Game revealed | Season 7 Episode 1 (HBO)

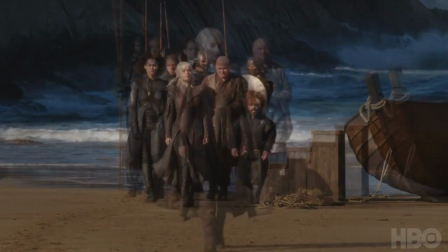Danny coming home was a really interesting sequence, and I think what was really lovely was that doing it for Game of Thrones, you're doing a sequence like that, you can really do it properly.
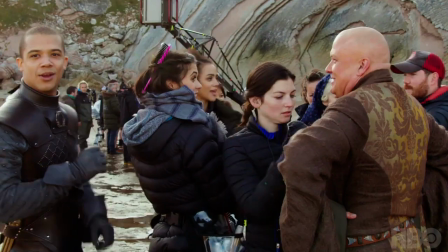Like, you can really take your time with it. You can really give it its due as a real moment. Because there's no dialogue, it puts more weight on Amelia, who's doing all of this with her face and her actions and her movement.
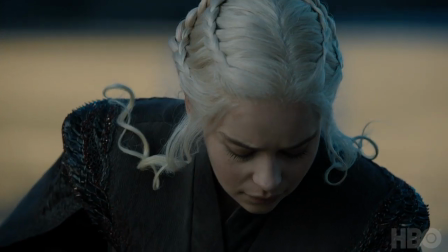It puts a lot of weight on the art department because the place itself is really the other main character.
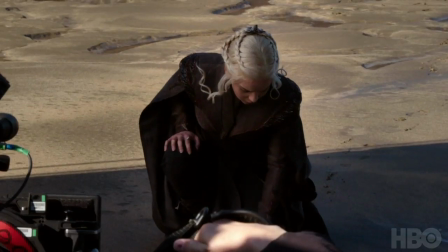The space has to be something that Daenerys feels very connected to,
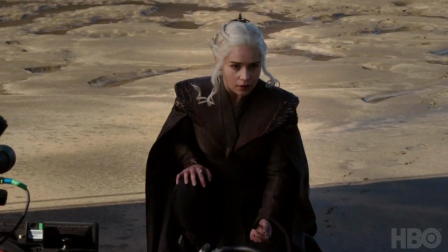where everything that she's heard about is suddenly somehow in front of her. That was exciting to do, and locations that we shot in in Spain for it were absolutely stunningly beautiful.
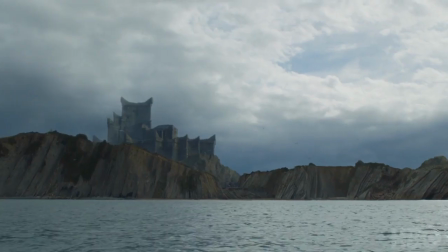We had to find somewhere that had a certain weight and power to it.
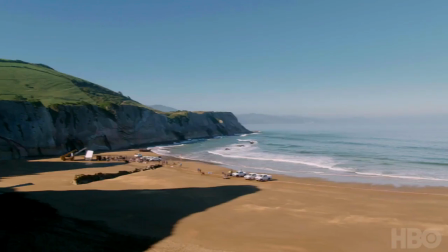And when we arrived at Zumaia Beach,
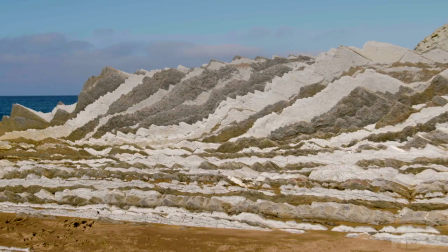the geological formations there are so unique and so special and so interesting that they have a weight to them that I think none of us could ignore. Actually, quite often, we have to split locations for the same scene. The end result was that we decided that we could do most of what we wanted to do in two locations, split between Spain and Northern Ireland.
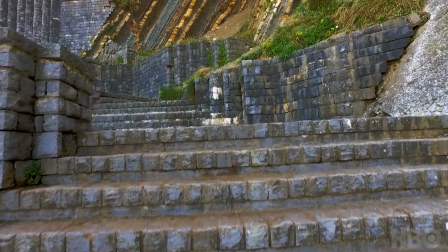The arrival is shot in Zumaia. You then get up onto the platform, go up a set of stairs.
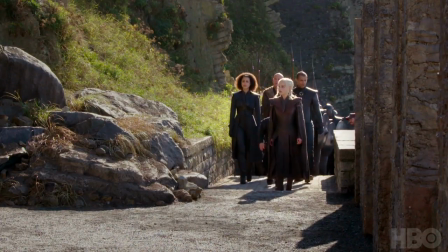And then we're on stage here in Belfast.
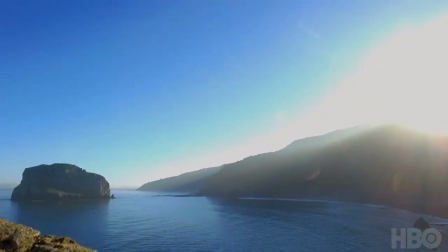And then once she goes through those doors here, then you pick her up again in San Juan, where she goes up the steps to the castle.
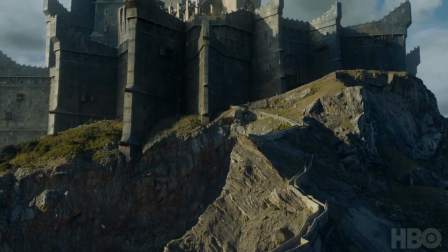Those locations together informed, for me, the whole design of Dragonstone.
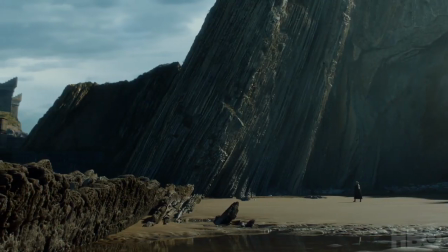And it all came from those really unique rock formations, which are so, so special and very unique just to that part of the world.
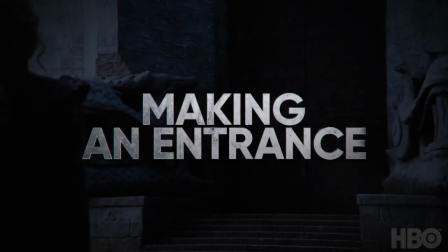The gates of Dragonstone, it's probably going to be on film for about 30 seconds,
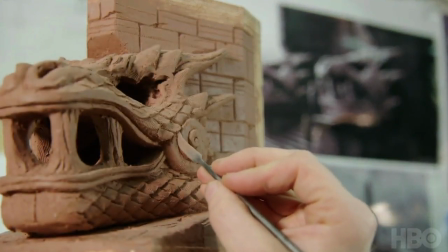but so much detail and work went into this set. Two giant dragon heads were carved by our sculpting team,
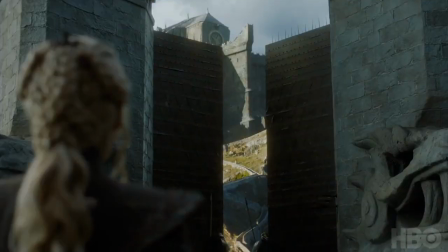with the most beautiful, big, massive doors that were designed and built here.
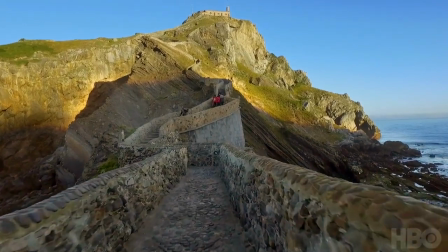The locations in Spain had that very strong rock formation,
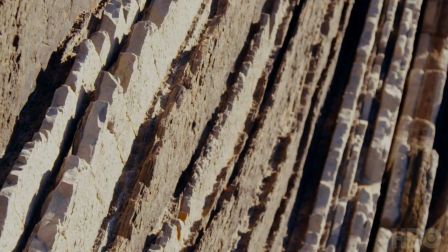that very strong strata look. and we were able to bring in those beautiful geological formations in those side corridors.
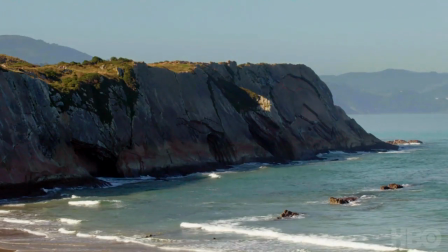We had to use the rocks from the location. We sent out a team of plasters to Spain,
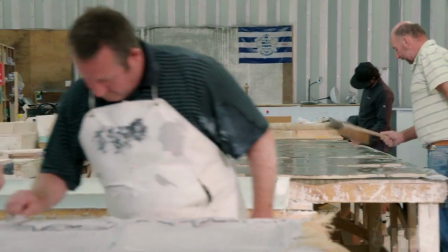they took impressions of the stone and from those we created molds and
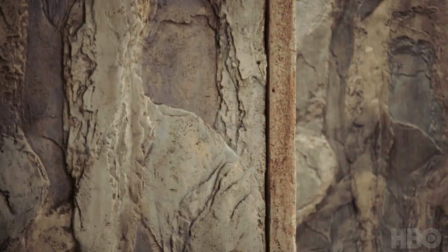we used those rocky shapes to create the shapes of the corridors in the cave.
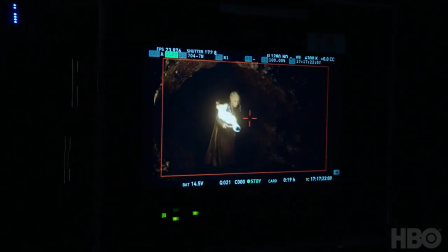There's that kind of physical geological journey that we were able to design and then that all
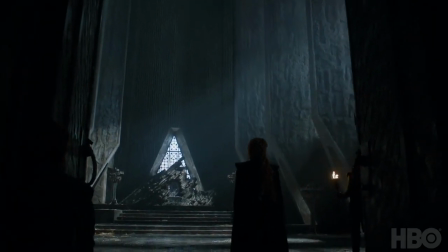culminated in the throne room where we had to create like a new architecture it's
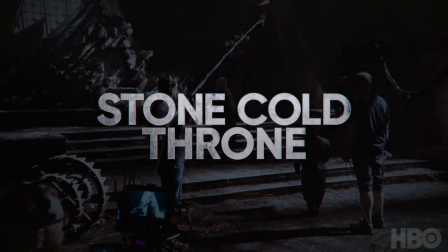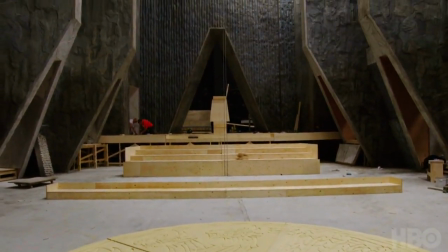a lot of work it was very very labor intensive
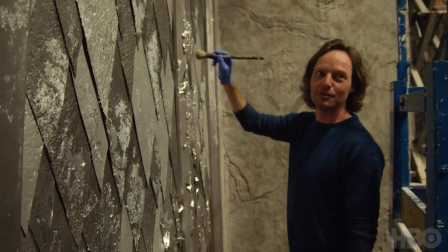I can do it without looking
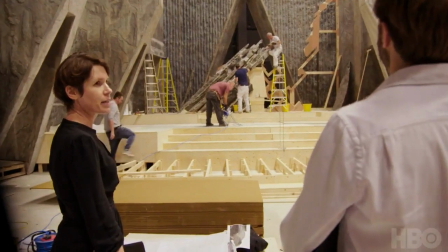it's brilliant it's going to be dramatic yeah it's really dramatic yeah the angles are fantastic Dragonstone, of course, had been established in previous seasons before I came.
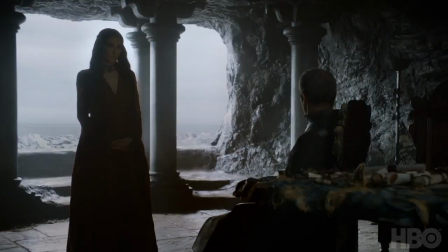So we had the Dragonstone Map Room. So it was already established as a cave-like space.
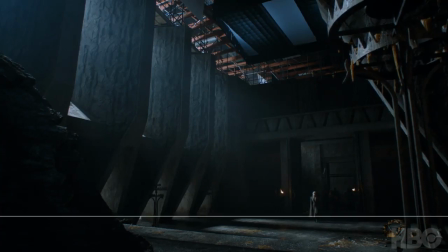So I wanted this set to sort of start in the cave and grow out of it.
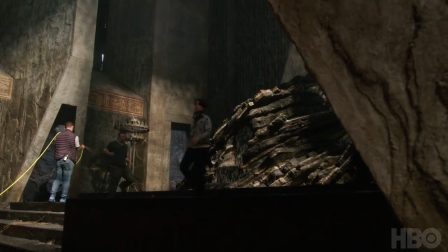And then we were able to bring in those beautiful geological formations in that throne, you know, the Dragonstone throne,
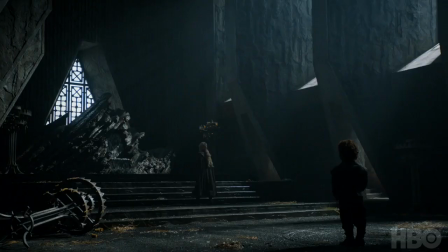which I think is, you know, a really powerful sort of statement.
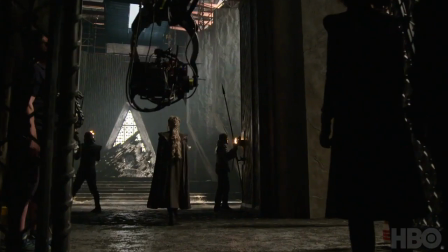The only directions we gave her was that it should be quite imposing and intimidating and that the throne would be carved out of the rock and that was it.
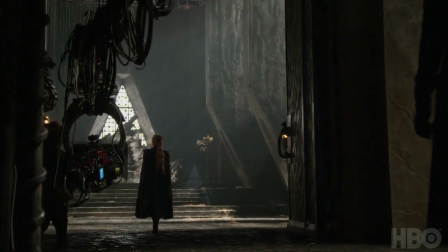Like that's all we gave her and then she went to town with that.
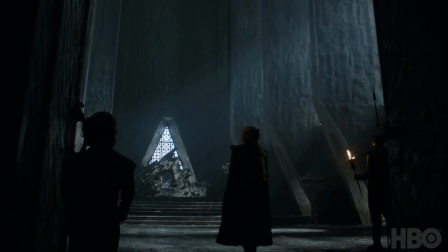The first time we saw it all lit for a scene, that was pretty dramatic. As we were building it, people would walk through this set and they would feel, I feel very uncomfortable here.
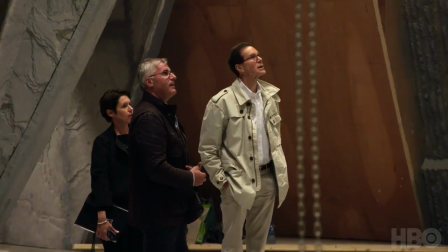It's not a room where I want to spend a lot of time. So it was a new approach to an audience chamber which was not welcoming people in.
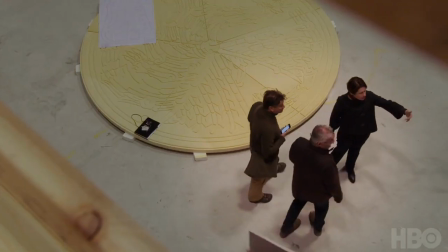It was basically making people feel uneasy and intimidated. Yeah, I think it's maybe the best set that we've ever built.
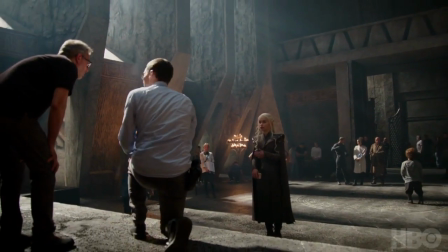It was really impressive. We couldn't wait to shoot it. The Audience Chamber is incredible.
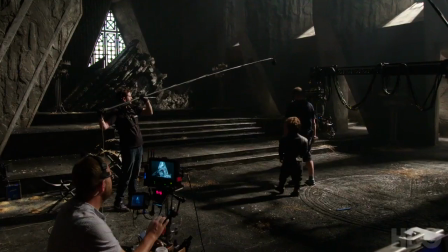One of the most staggering sets that I've had the privilege of being in.
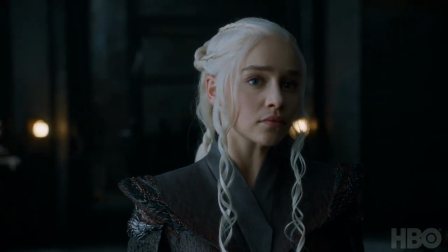Every moment of that journey from the ship to the place where she's actually going to stand and plan her conquest, there's a different flavor to each one of those moments. And you realize this place where she was born, There was a whole culture there, there's a whole world there.
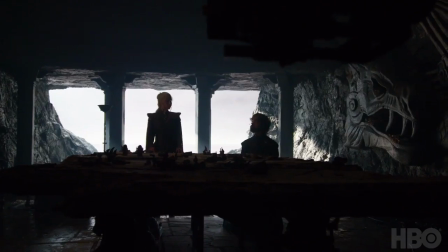And you get a real taste of it and the uniqueness of it. And the coming home is really very dramatic.
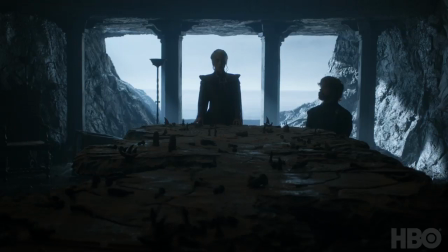Shall we begin?